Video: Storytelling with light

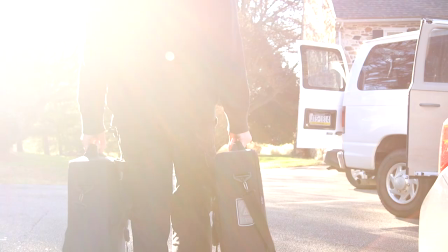0:01 We
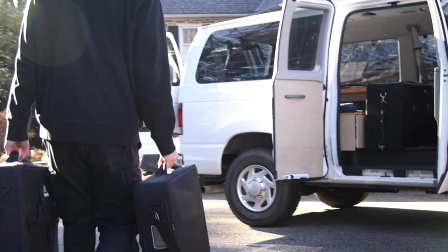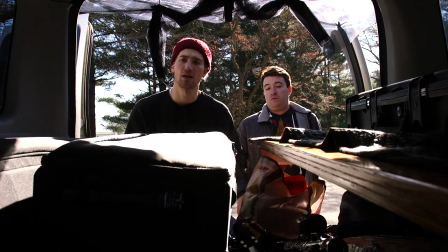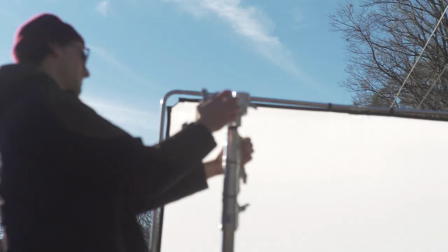0:16 are on our way to the Poconos in Pennsylvania to film a short film
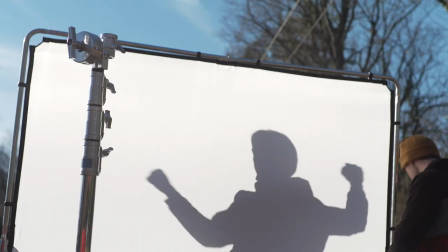0:21 in a Coen Brothers-esque sort of style and comedic tone.
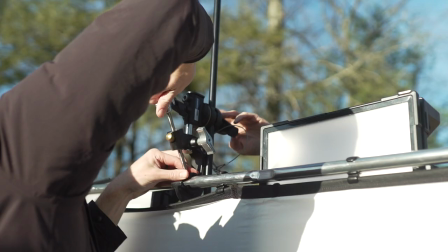0:26 The film follows Buck, the man who is being cheated on. We kind of meet him at the breaking point.
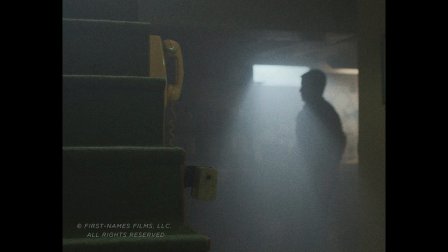0:35 Alright and action Zack.
Our goal with this shot was to create an eerie and unsettling basement scene for our character to step into.
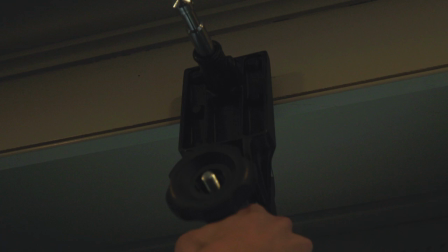0:43 With low ceilings, it was impossible to rig traditional lights above our actor. We ended up rigging a quasar light in the Raptors with an Avenger clamp.
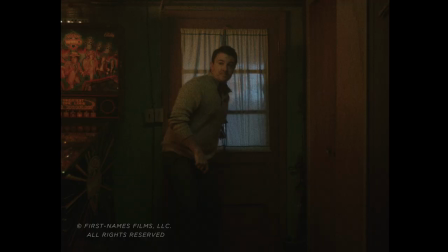0:52 Then we mounted a small 1x1 diffusion panel on the ceiling to soften the light onto the actor.
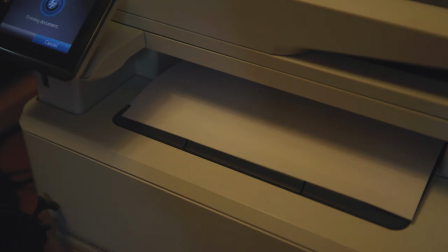0:57 No matter how much planning and preparation you do before arriving to set, when you have limited time, resources, and money, you always have to be willing to adjust.
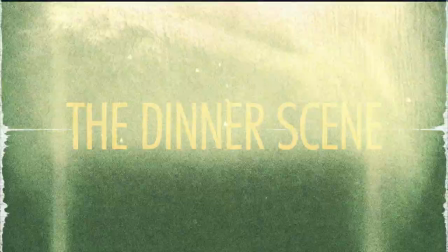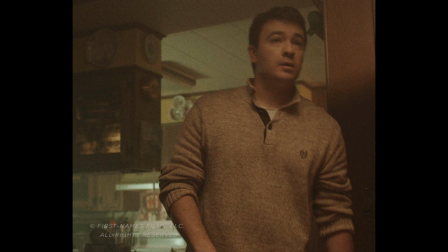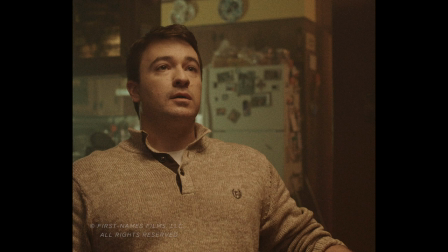The party's down here.
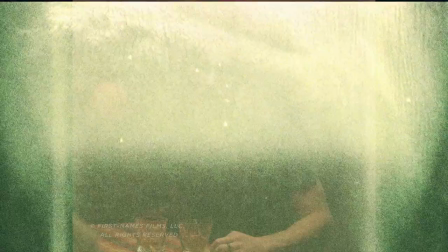1:27 All right, we are on set. Again, everyone please be quiet, we've got BTS running out.
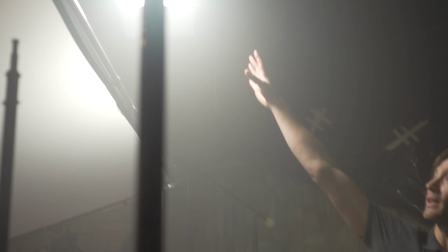1:32 All right, so in here we have our main living room scene, and this is kind of our main lighting setup.
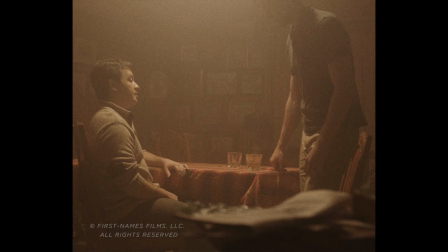1:40 So we started initially with putting up two 1x1 hards, the Geminis, up on some Avenger combo stands.
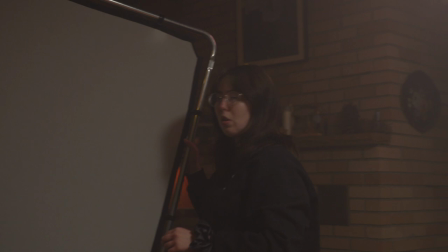1:47 and then we actually use these Manfrotto skylights to soften the light so that we can
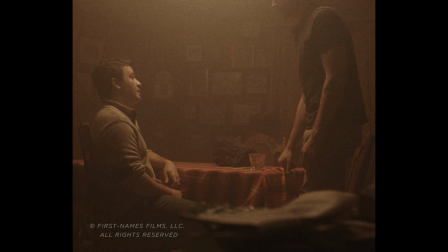1:54 kind of create a nice soft light overhead and it creates these nice shadows for some tension of the scene because it's supposed to be intense and
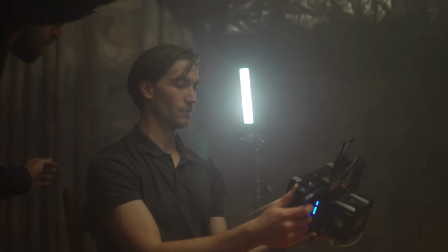2:02 then so we did the scene with this light and we thought it was good but it felt a little too bright still and we actually used the DOP
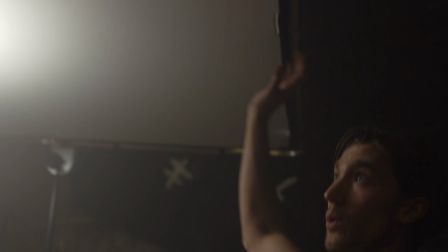2:09 Choice egg crate that snaps onto these which is super easy so we'll lower the skylight and kind of show you how easy that goes on and the difference it makes on the scene so let's lower this down and part of the reason we put the egg crate on is because basically the light coming through the diffusion spills on the walls and this kind of just centralizes the light on the characters in the scene and creates a lot of dramatic lighting kind of around in the setting we can control more of the background and the separation between the characters in the background by using this.
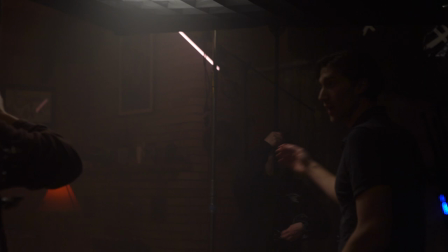2:43 And as you can kind of see here, we'll show you on the camera,
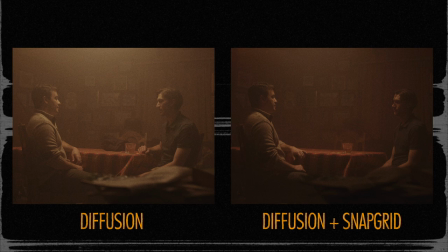2:47 but basically all the light is centralized right here and it kind of creates this nice soft dramatic lighting that we really loved from the scene.
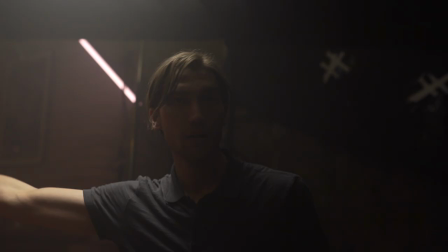2:54 In the background there's no spill, we control, we can send red light in the back, we can kind of do what we want back there.
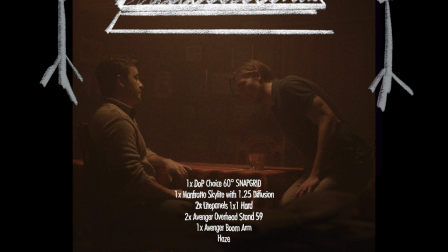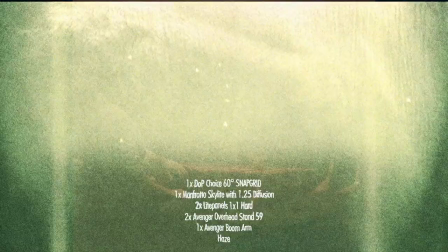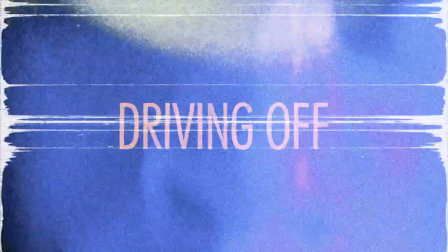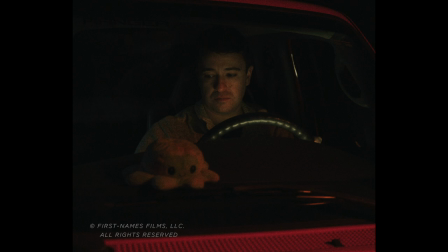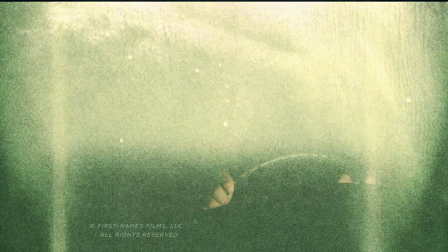3:48 We end the short film with Buck driving off, smiling, having just accomplished what he set out to do.
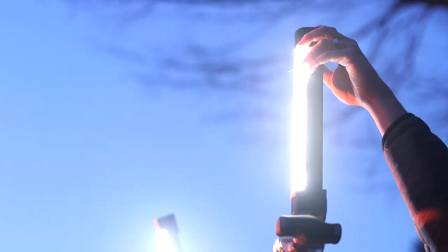3:55 For this final scene, we really wanted to recreate a driving scene at night, but be able to control the lighting, as well as add a dolly move for the final shot.
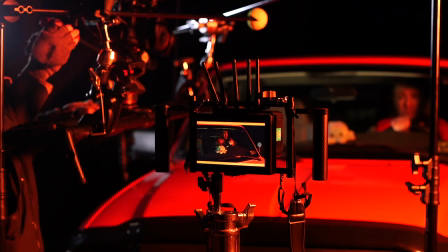4:03 We used a slider mounted on some clamps with some C-Stands, which helped balance the slider and make the move more feasible.